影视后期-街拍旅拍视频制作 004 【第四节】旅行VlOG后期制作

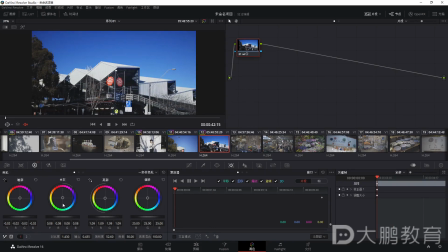(65:20)
包括在这里的话啊还是把它的对比度稍微适当的降低然后中辉去提亮一下亮部稍微再亮一些然后暗部的话可以再稍微加一点点协调一下就可以了这个就是啊相当于在细节方面咱们做了一些小调整
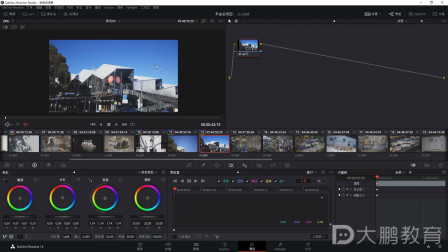(65:39)
它不是最为主要的不是最为主要的行
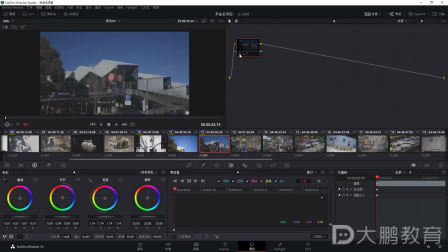(65:43)
这个就是啊给大家去说到的啊咱们的一些批量操作
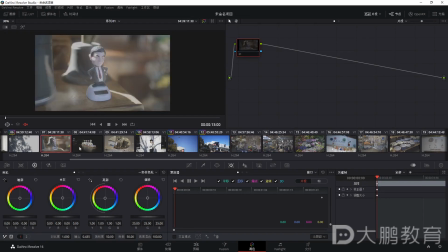(65:49)
然后剩下的就是一个室内啊比如说在室内的话我也是以这个为主啊它的光线啊也是咱们要突出的啊光线的一个明媚效果所以在暗部啊你要稍微的啊让它变暗然后包括中辉的话要去提亮亮部可以再稍微亮一些
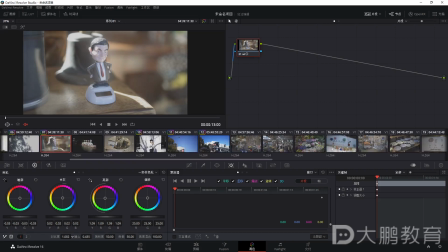(66:07)
对比度啊给它去加深一下像这些小物件啊空镜头它的对比度啊加深一些是OK的保护度比数你稍微加一点你就行然后我也加到52.8
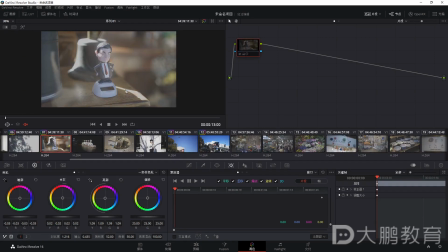(66:26)
OK这样的话啊大家看一下这是之前的啊这是咱们加了之后的因为后面还是加颜色所以说前面的主要调节的就是它的影调关系影调关系
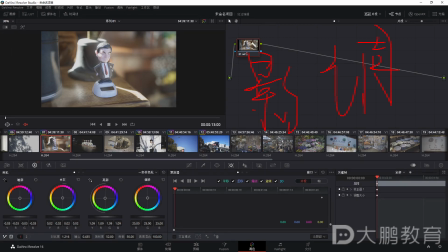(66:40)
影调的话就是你的光线光线的暗部棕灰还有亮部它们整个的一个呈现如果说偏移的话对于整体的你想让它再亮一些你整体再去调都行
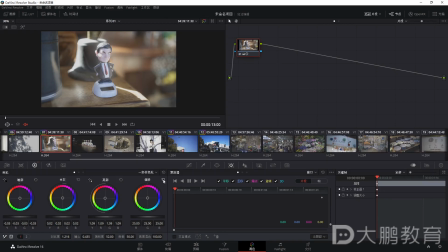(66:55)
行这是针对啊我对于室内的一个调节我先恢复一下然后接下来我把它批量操作一下然后选择后面的比如说你也可以像刚刚一样全选
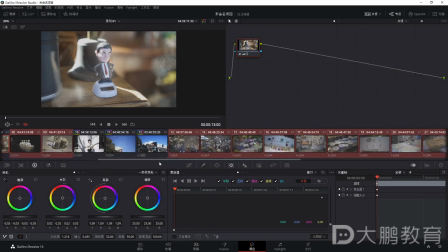(67:12)
然后呢把不要的部分这个再剔除都行好在这里啊回来之后把你的指标放在啊第七个片段上面哎你看如果你放不准的话啊它容易就出错了啊就在这里的话啊我撤销一下
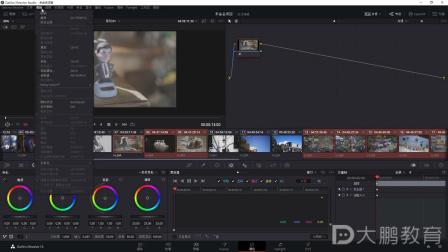这一下子那还撤销不回来了啊行只能啊在这个节点上面我再稍微给它快速处理一下
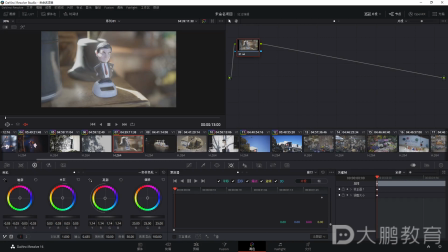(67:47)
这刚刚啊这个误操作了把对比度增强一下行它处理完成之后呢然后你再把全部都全选Ctrl加A键
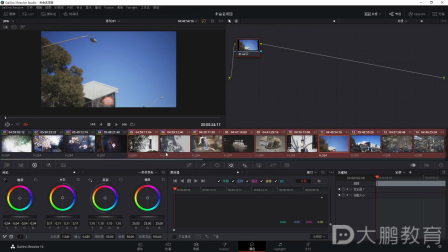(68:05)
好全选之后啊咱们把之前的室外的它比较少你可以先剔除一下OK这样就快多了然后把鼠标一定放在在第七个节点上面
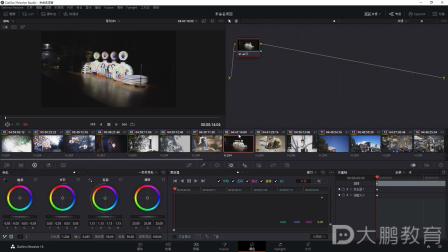(68:22)
这样的话你的颜色啊才能加到其他的片段当中我们前后对比一下这是之前的这是之后的这里的话啊
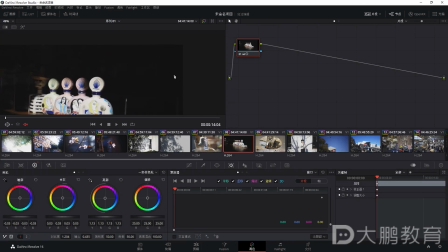(68:31)
我给大家说一下你可以暗一些本身咱们就要突出的是什么呢
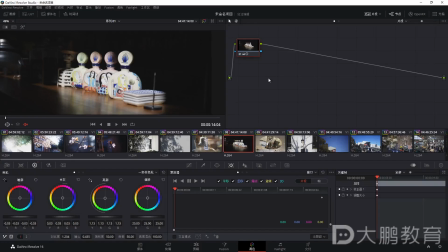(68:37)
突出的也是它这个部分利用啊明暗关系突出小物件
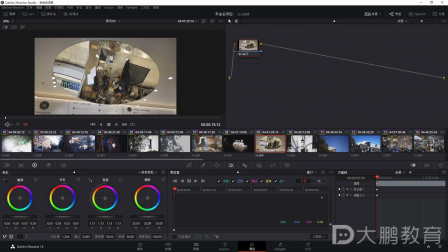(68:44)
那如果在这里的话咱们看一下这个是比较偏灰的啊可以再亮一些整体啊这个可以整体再去调节
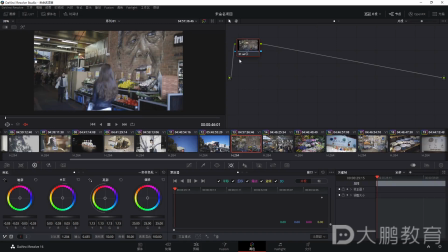(68:55)
然后在室内这里的话我们看一下它之前的一个片子灰咱们现在呢把它对比度适当的去给它提高了其实还可以再去调节把对比度稍微再加深一些总统可以再提亮一些亮部的话可以再稍微回来一点
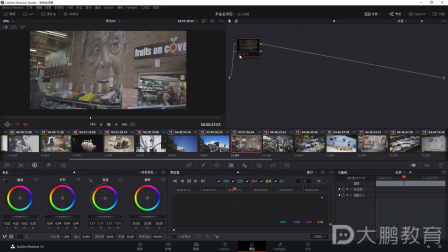(69:11)
暗部的话可以提亮行然后在这个位置的话